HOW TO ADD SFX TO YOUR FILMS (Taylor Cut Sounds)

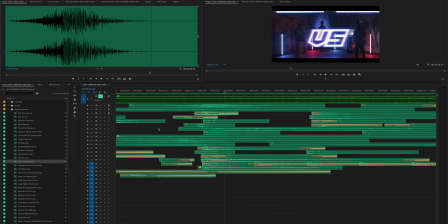Both are incredibly dynamic and definitely make you feel the impact of whatever you are building to.
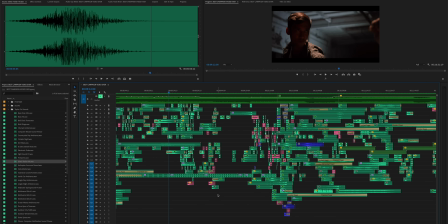And the final scene I'll show you, and probably my most favorite to put together, was the Scott Pilgrim inspired fight scene. I wanted to pull sound references from Mortal Kombat, Super Mario, and even Power Rangers to really pay homage to some of my favorite video games and fight sequences.
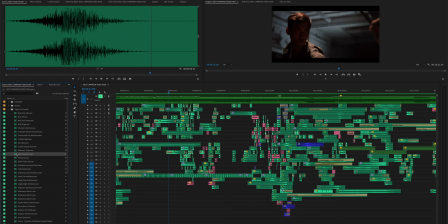I did create a fight sound effects file, which is also available in TaylorCut Sounds. Within here are a bunch of noises you can use when putting together a fight scene.
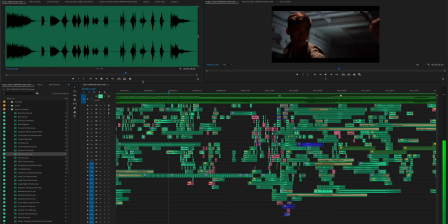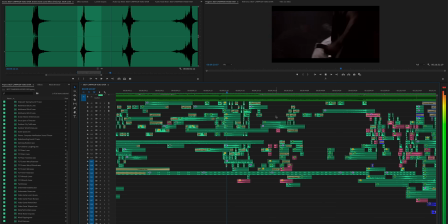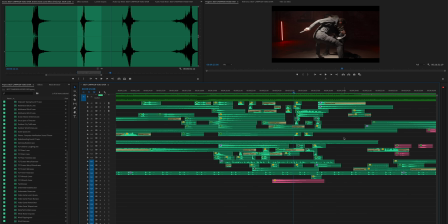Now, there's a lot of things I added underneath here to really build the suspense. First is this constant heartbeat underneath. This makes you feel like the pressure is on and we're continually building to something.
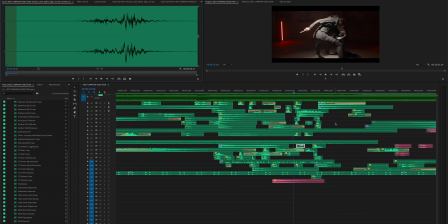Next, I added individual whoosh noises every single time someone threw a punch or a character moves. I also added grunt sound effects so you could hear the struggle within the fight. And lastly, not only do you hear the cloth moving,
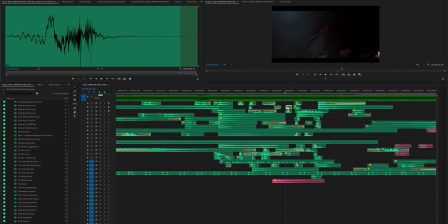but you also hear the sound of a whoosh of a fist every time it swings and goes in for a punch.
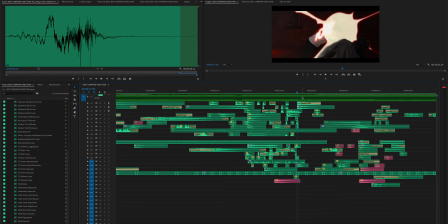And finally, to bring it all home, I added a noise of coin sound effects to make it feel like you're leveling up in a video game. I personally love all of these video game noises, so I added that to TaylorCut Sounds as well.
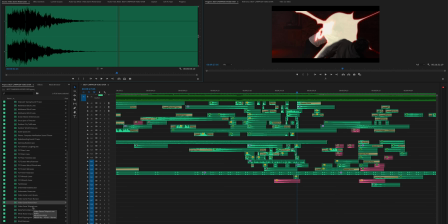There's a reward type sound effect. If a character does something good, for example, in this fight scene when he's defeating the enemy, you hear that noise. There's a teleportation type sound effect, leveling up, and finally, a power bar sound effect.
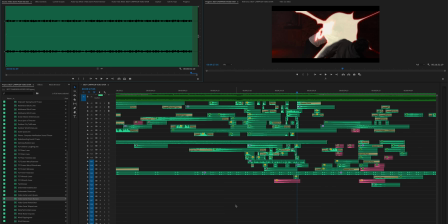Now go ahead, watch and listen what it all sounds like when put together in this final fight sequence.
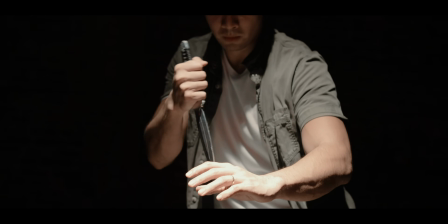Final round. Fatality. Finish him!
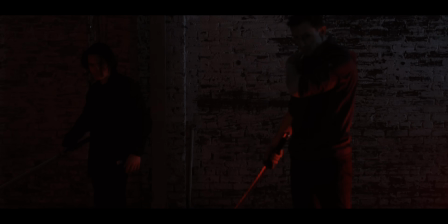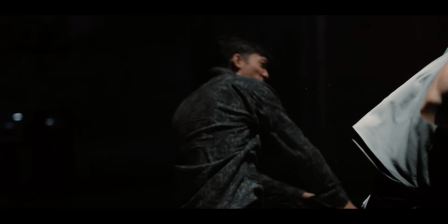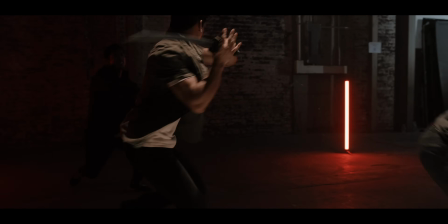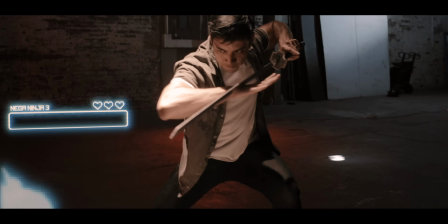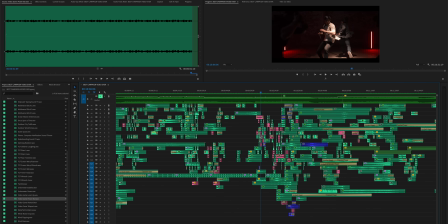Ultimately, when doing sound design and sound mixing, you're in control and you get to dictate what the audience is focusing on and listening to. Thank you so much for watching, everyone. I hope you found this tutorial helpful. Once again, if you are interested in downloading my sound effects, the Taylor Cut Sounds library is available. The link is in the description. I hope this could help bring your visuals to life. Also, if you haven't checked out yet, Taylor Cut courses are available now, and there are 2 full seasons you can watch. Each episode is about 20 minutes long, and you get access to everything for just one payment of $15. Once you pay the $15, you not only get access to the 2 seasons, but you also get access to all future episodes as well. I'm trying to make the price point affordable because I know it's tough times right now, so I hope that this can truly help. The next tutorial topic I'm going to cover is color grading. I know a lot of you have been asking about it, so I'm excited to do a deep dive into how I color grade for the different scenes so that way everything matches together as well. In the meantime, if you are interested, the Cinema Pack is also available on my website. I'll include a link in the description for that too. Now, what's exciting about the Cinema Pack is it does include all of the LUTs and video filters that I use to color all of my videos, but the way we did it is we broke it down per camera type to make it simple for you. So there you have it.